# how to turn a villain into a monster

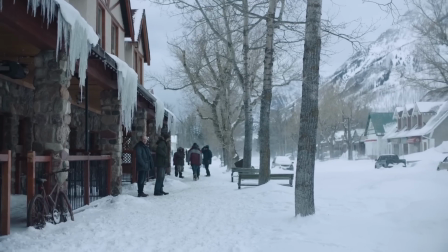249s
Immediately following that scene we see James and David talking about Josiah and Martin. Notice that these are all biblical names.
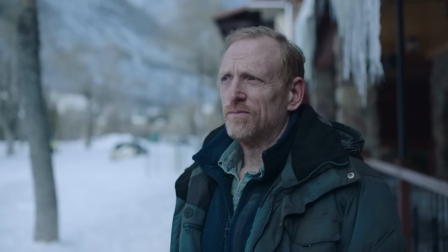255s
In the Bible, David was defined as God's chosen shepherd, to be king.
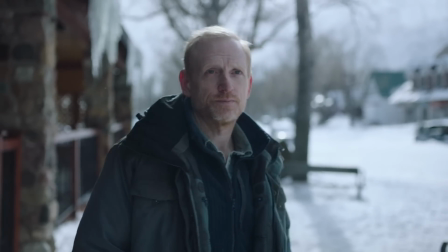260s
He replaced Saul who was inept and incapable. This runs parallel with something we slowly discover about David in the future, his ego.
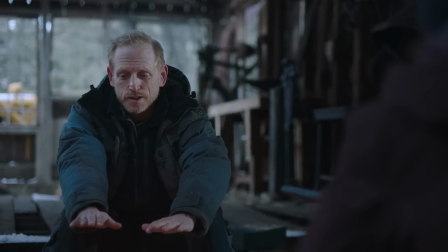268s
But before we get there, we need to talk about this scene with Ellie. Throughout this scene, David seems very grounded, charismatic, and compelling.
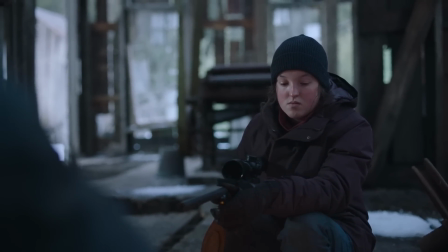275s It's hard to trust strangers, I know, but I honestly mean you no harm. And for what it's worth, there's room for you in our group, if you want.
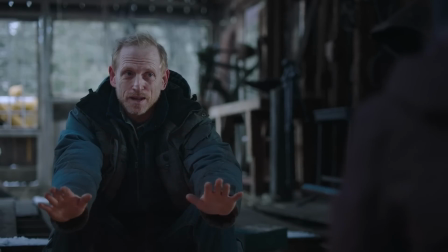283s
Like someone who's being pretty reasonable, and even averse to conflict.
I'm a decent man, just trying to take care of the people who rely on me.
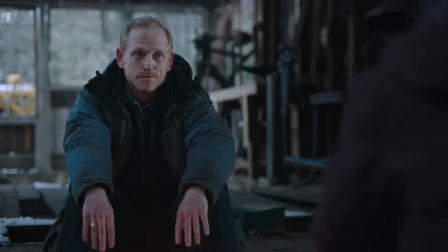292s You're their leader? It wasn't my choice. It was theirs, but... yeah.
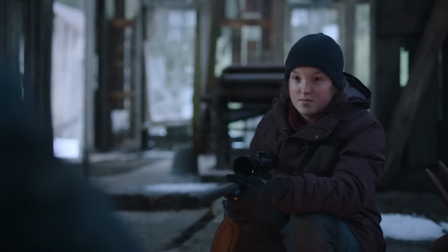298s
But something we've learned throughout The Last of Us is when people offer kindness with no hesitation, it's easy to assume that there's some sort of ulterior motive.
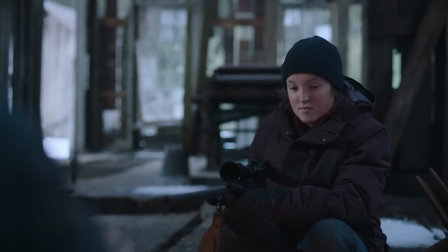307s
If we look back at characters who have been kind to Joel and Ellie, it always comes after a very reasonable hesitancy.
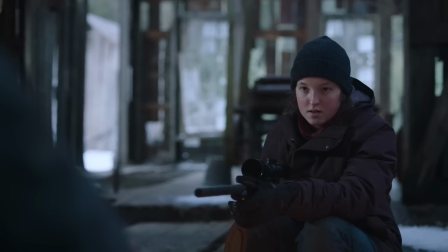313s
And by the end of the conversation, maybe when most viewers let their guard down, we suddenly see a change in tone.
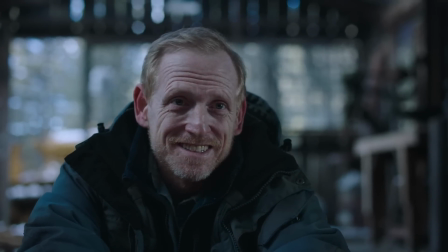319s
He speaks in absolutes.
There's no such thing as luck. I believe everything happens for a reason.
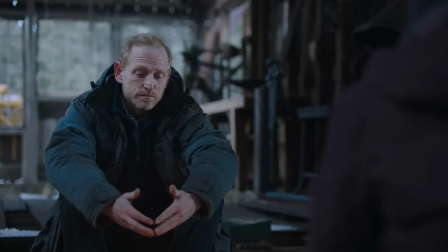324s
David starts to share the story of how the winter's been harder than they expected. He had sent four men out to scavenge in a local city.
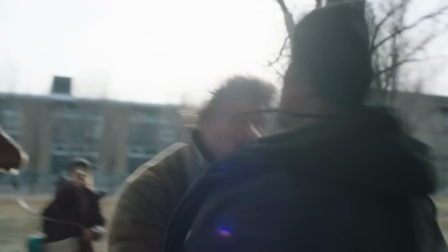332s
One of them didn't come back. He was a father with a daughter about Ellie's age. And we see David share pertinent information.
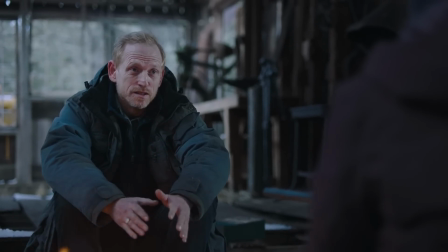339s Turns out he was murdered by this crazy man. And get this.
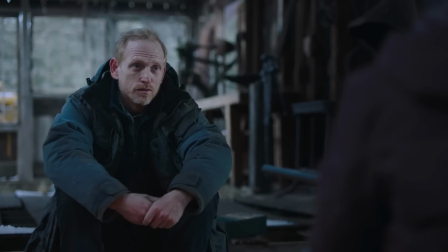347s that crazy man was traveling with a little girl.
The music shifts, and then we have this close-up shot.
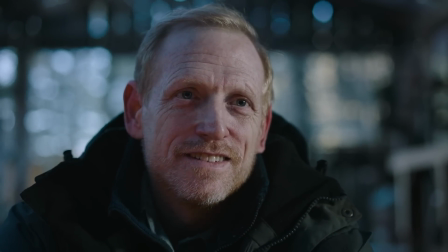356s
Mashed with the music, there's something deeply unsettling about it. This indicates the start of the unraveling of David's character.
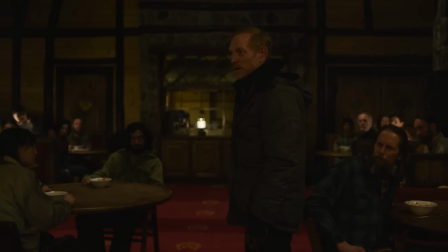365s
The next scene we see with David is in the mess hall.
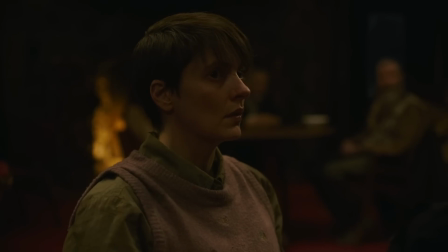367s
Up until this point, there's kind of this assumption being made that the solemn attitude of everyone following David has more to do with the hard times than his leadership.
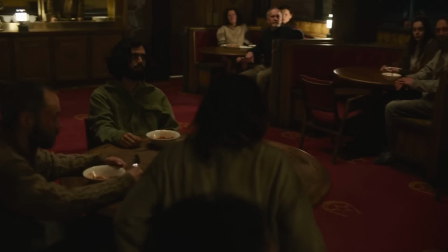376s
But when David and James return with a deer, no one celebrates, and we suddenly get a better picture.
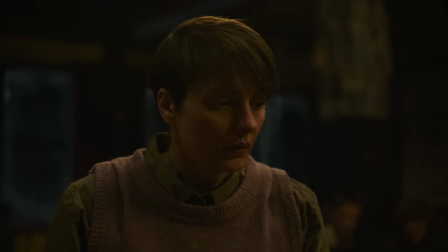381s
We start to see that David's a pretty violent dude, and the use of threats and intimidation comes back pretty immediately.
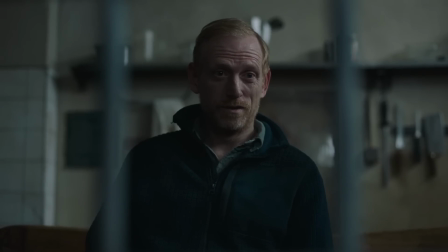388s
Ellie's stuck as a prisoner, and David tries to convince her that they're the same.
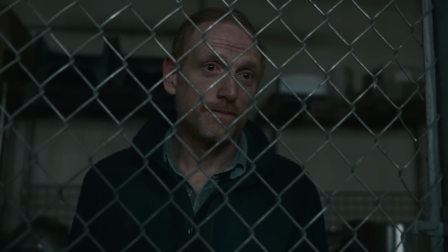393s But if you can't find a way to trust me, then yes, you are alone.
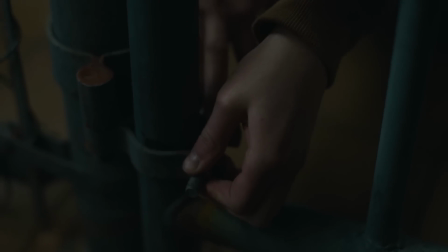399s
He quickly moves to threats when Ellie doesn't respond to his demands in the way he wants as ellie's trying to figure
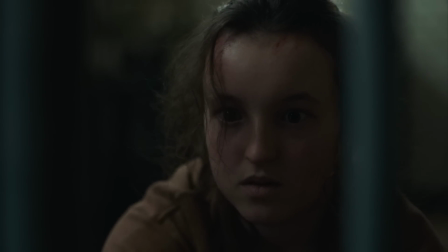405s
out a way to escape she notices something a severed human ear david
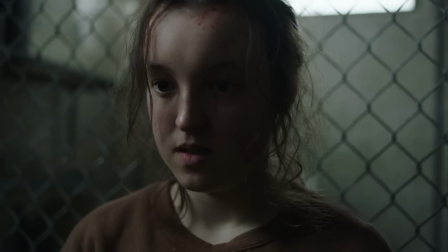414s
tries to justify his decision you're gonna chop me up into little pieces i'd
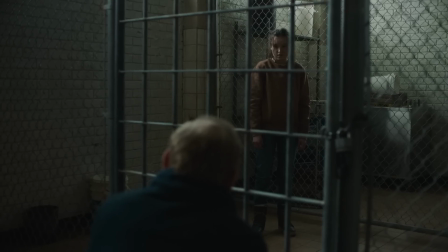420s
rather not and convince ellie that she should join him we start to see his true opinions
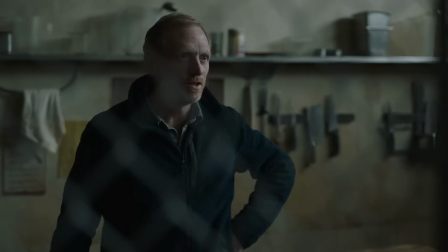425s
you have a violent heart and i should know i've
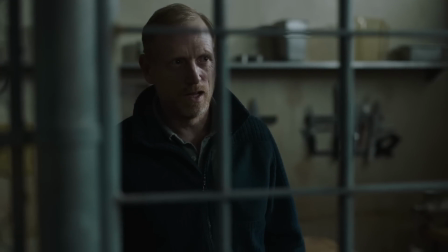434s always had a violent heart and i struggled with it for a long time,
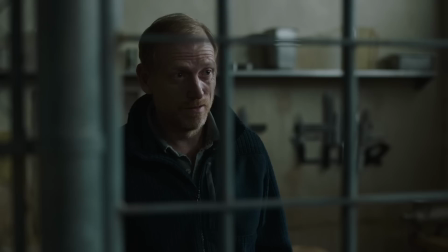438s but then the world ended and I was shown the truth by cordyceps.
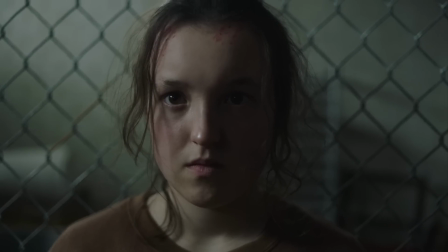446s What does cordyceps do? Is it evil? No. It's fruitful.
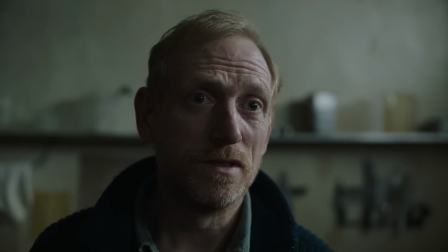451s It multiplies. It feeds and protects its children. It loves. Why are you telling me all of this?
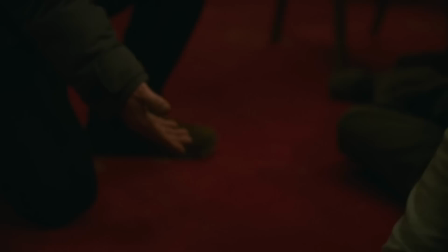460s Because you can handle it.
An ego that's grown so large it's developed into a God complex.
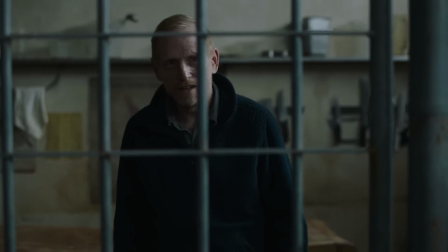465s
He uses Christianity despite despite not believing it, because he thinks he's a shepherd and he believes those who follow him are sheep and that he deserves to control them.
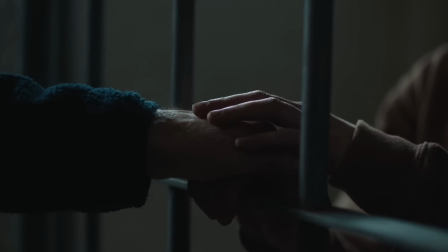474s
Once again, Ellie refuses, this time a little bit more physically, and we get this magnificent line.
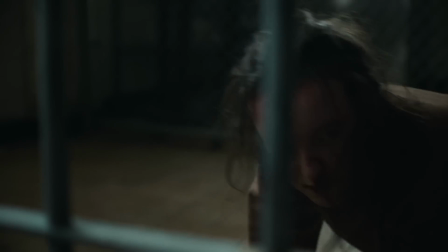481s Ellie. What? Tell them that Ellie is a little girl who broke her fucking finger!
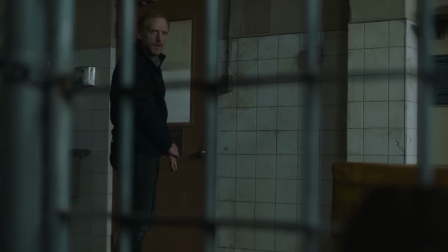491s How did you put it, hmm? Tiny little pieces?